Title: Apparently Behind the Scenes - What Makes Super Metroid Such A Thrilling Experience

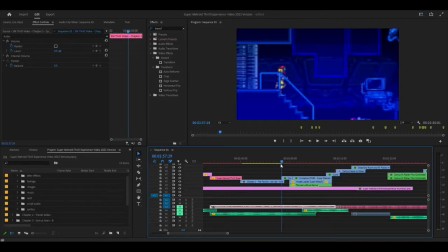yeah i didn't do it on this one for whatever reason i think it might be because uh i wonder if maybe i did do it actually it's just that i don't want to mess with that too
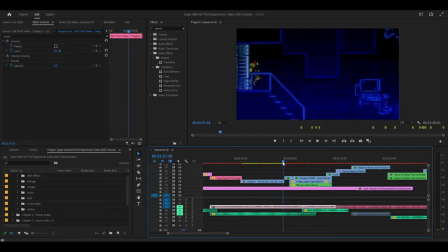oh no i didn't do it there's a flag here the actual footage instead of that i did footage from the video uh long play related video that i have listened um
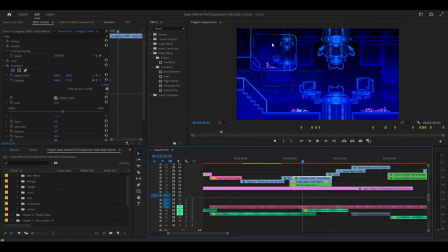i think i talked about how i i think i'm going to do this differently next time i'm not going to use rounded corners anymore i think i like the the more solid kind of block, rectangular look. This feels cleaner.
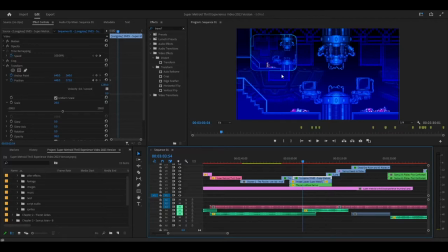Just fine. Ooh. This was pretty cool actually. I kind of like this transition a little bit where it's just going to come in from the side and then Samus comes in and it has that
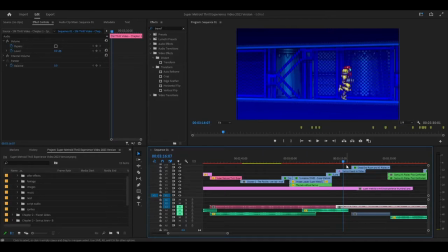3D layer effect where the left side is much closer the screen and then it moves over as Samus moves that way and then you have a more
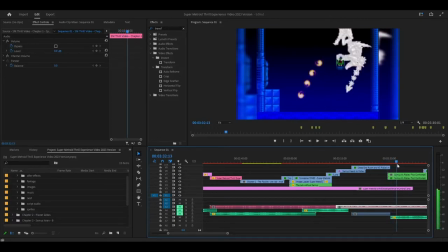yes and then you reveal Ridley oh music link
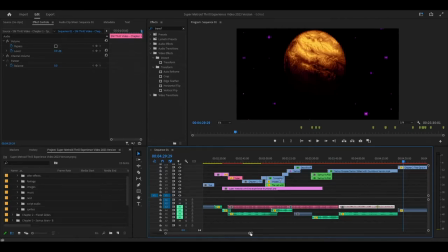ah and then there's this section which I'm going to talk about later I do keep in mind this is like let's see how long this is like
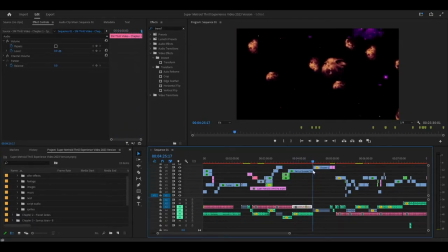343 the 4 25 or something not even a minute and it's just gonna be a lot a lot chapter two
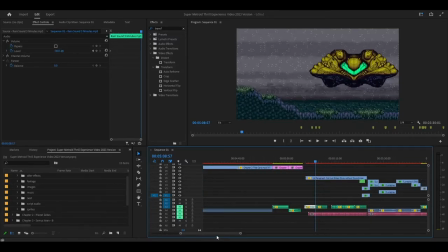well this was a fun bit um finding all the sound effects was pretty hard because it's just like there isn't really sound effects from the game i could effectively use like it just wouldn't have sounded right uh
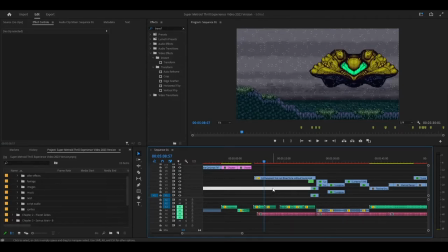so i just find it online i think i i should have be listed i hope if they're not listed i'll need to fix at some point as well
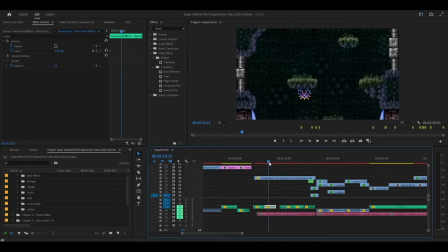i think i mean a lot of these are also free if not all of them i'm pretty sure this one was crazy i cannot believe that
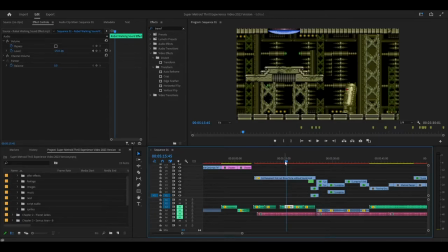really worked out timing wise which is it really is stomping alongside the sound effect that was crazy let me see if i can bring it up that
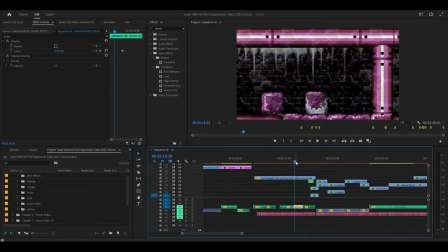is crazy that's insane i don't know how that worked out but i mean i i wanted to take that more
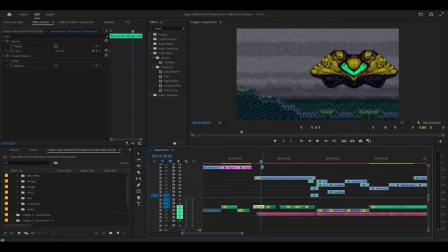um like the not just bikes kind of visual uh sound kind of aesthetic i thought it'd be interesting
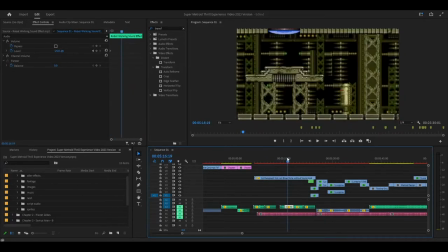um i think it worked for what i was trying to go for here obviously i think if i went longer or if was a different type of video i think it'd be really interesting um maybe there's something in the future that i can do for that